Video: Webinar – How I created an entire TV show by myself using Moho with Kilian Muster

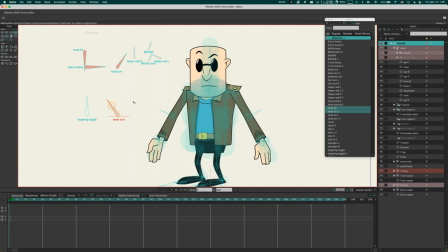(45:16)
And the body tone is a bit more involved because Mowld has these shoulder patches here, which have to be on top of the body at all times, but the arms have to move behind the torso and in front of it, depending on the body tone. He also has a separate shape for the left and right part of the jacket.
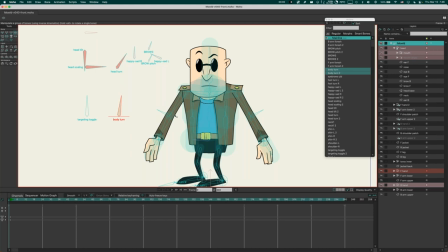(45:37)
So he can grab into the jacket and pull his gun out. I can show you the animation later. Another thing he has, which is kind of new,
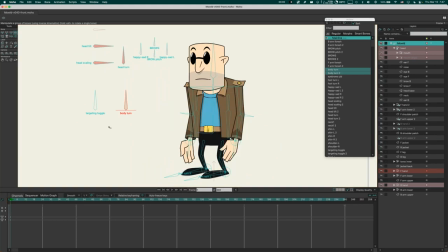(45:46)
which I've just started doing in episode 2, switch off the targeting toggle here. If you look at his arms, there is an extra bone on his elbow. And this is actually for foreshortening in the third dimension.
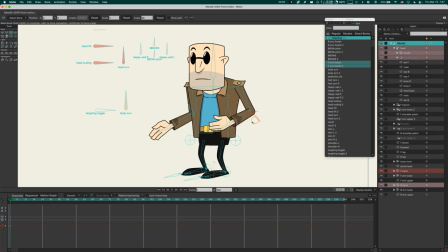(46:02)
So you have this fake 3D, so the arms sticking towards the camera or going away from it. And I made this because I found I had a really hard time making a good front walk cycle animation.
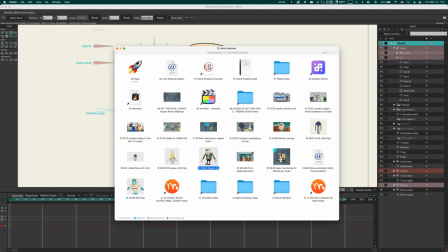(46:16)
And there's a walk cycle animation here.
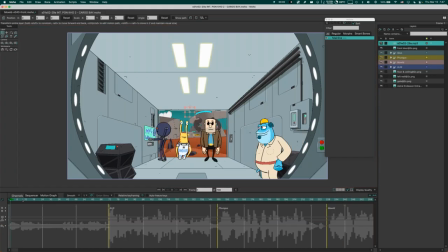(46:22)
And with this new bone, I can sell this much, much easier.
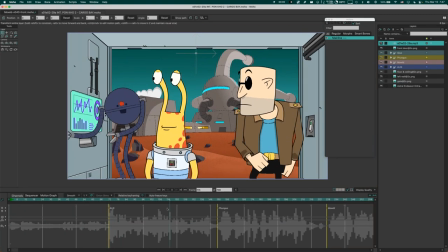(46:27)
So I have this walk cycle here and it looks much more natural than anything I tried before.
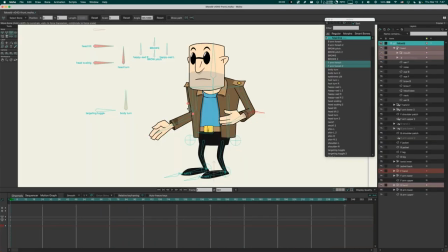(46:32)
And I'll probably use this same mechanism in most of my human characters from now on.
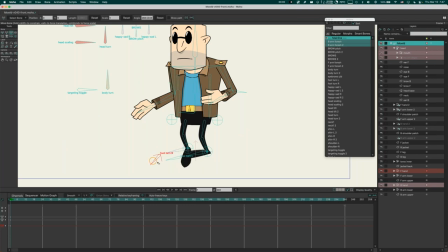(46:41)
His feet have an extra switch to kind of turn the foot around in different directions. This again, because his feet and his whole lower body is just a black shape, you can fake a lot of stuff here really well because most of the hard work is done by your brain.
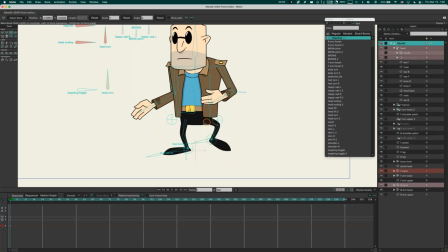(46:58)
So if I, for example, move the leg up and make it a bit shorter here and I move it up here, maybe give it a bit of a shorter look here, you already think he's sticking his leg towards the Z axis, whereas it's just a black shape.
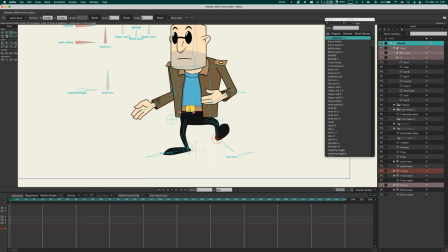(47:17)
Your brain just creates the illusion of this being into the third dimension. So this is a really quick and easy cop out if you don't want to do too complex 3D stuff, but it still have this Z axis illusion going on.
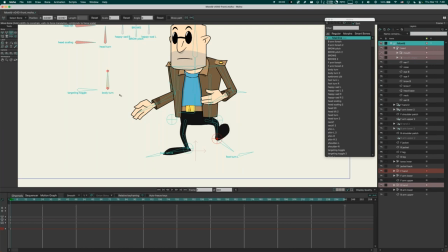(47:31)
If you have flat shapes, no outlines, your brain does all the heavy lifting to create that illusion actually.
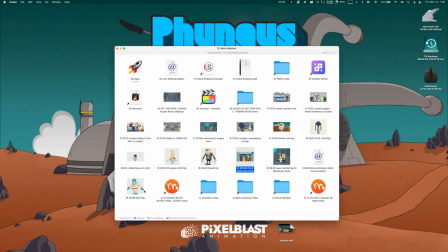(47:40)
And then there is the last rig I want to go to. Glock is the newest rig I have.
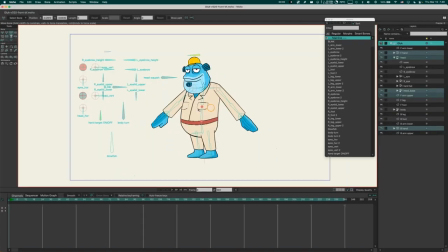(47:46)
This character, this fish-like character.
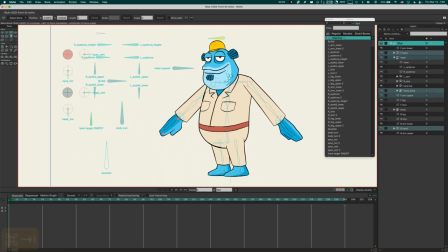(47:48)
It's a bit more complex because I based this character on a tutorial, which I really want to mention here, from Bloop Animation.
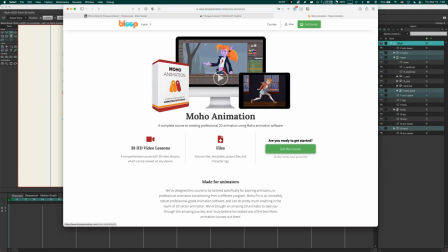(47:56)
They have a great Moho tutorial. And this is made by a professional animator.
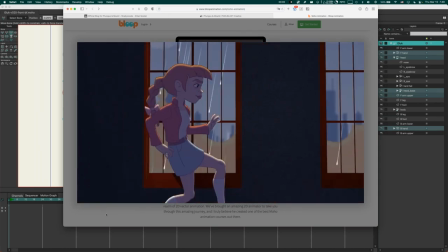(48:01)
And it's really impressive. He teaches you how to do this kind of animation, this level of professional animation.
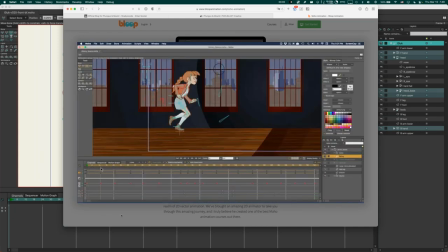(48:11)
Really fantastic. He shows everything from rigging
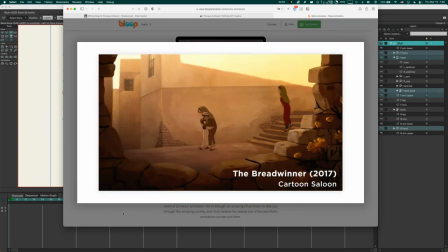(48:15)
to point animation, head turns, blocking a scene, you name it.
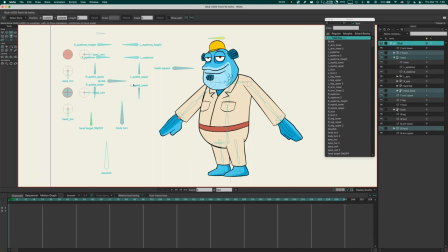(48:21)
And I did the tutorial and created this guy right afterwards. And I'm using the eye rig that I showed you before. He has a bit more eye stuff going on because he has got his eyebrows and angle for the eyebrows, and he has upper and lower eyelids.
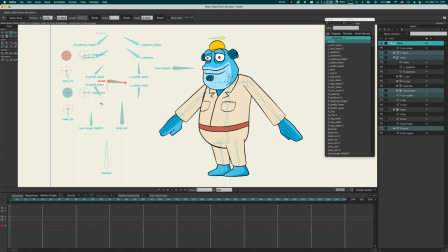(48:40)
And he's got a blink animation here. And I used this eye rig for the head turn as well.
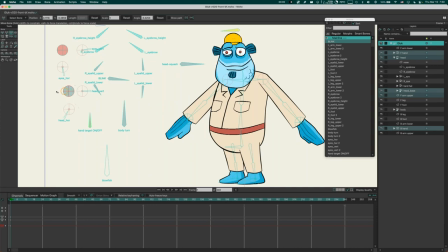(48:49)
So I made a horizontal head turn, left, right, and all with point animation. So this looks a bit more 3D-ish, a bit more involved. I made a vertical head tilt and then combined the two with his head rig to be absolutely fluid motion.
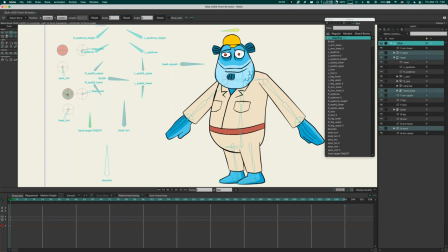(49:07)
It's quite amazing to see your own character come to life like this. So this is a really great widget. It's not perfect because my head animation isn't fully symmetrical. So if I go to extreme positions like bottom right, you can see it kind of breaks there.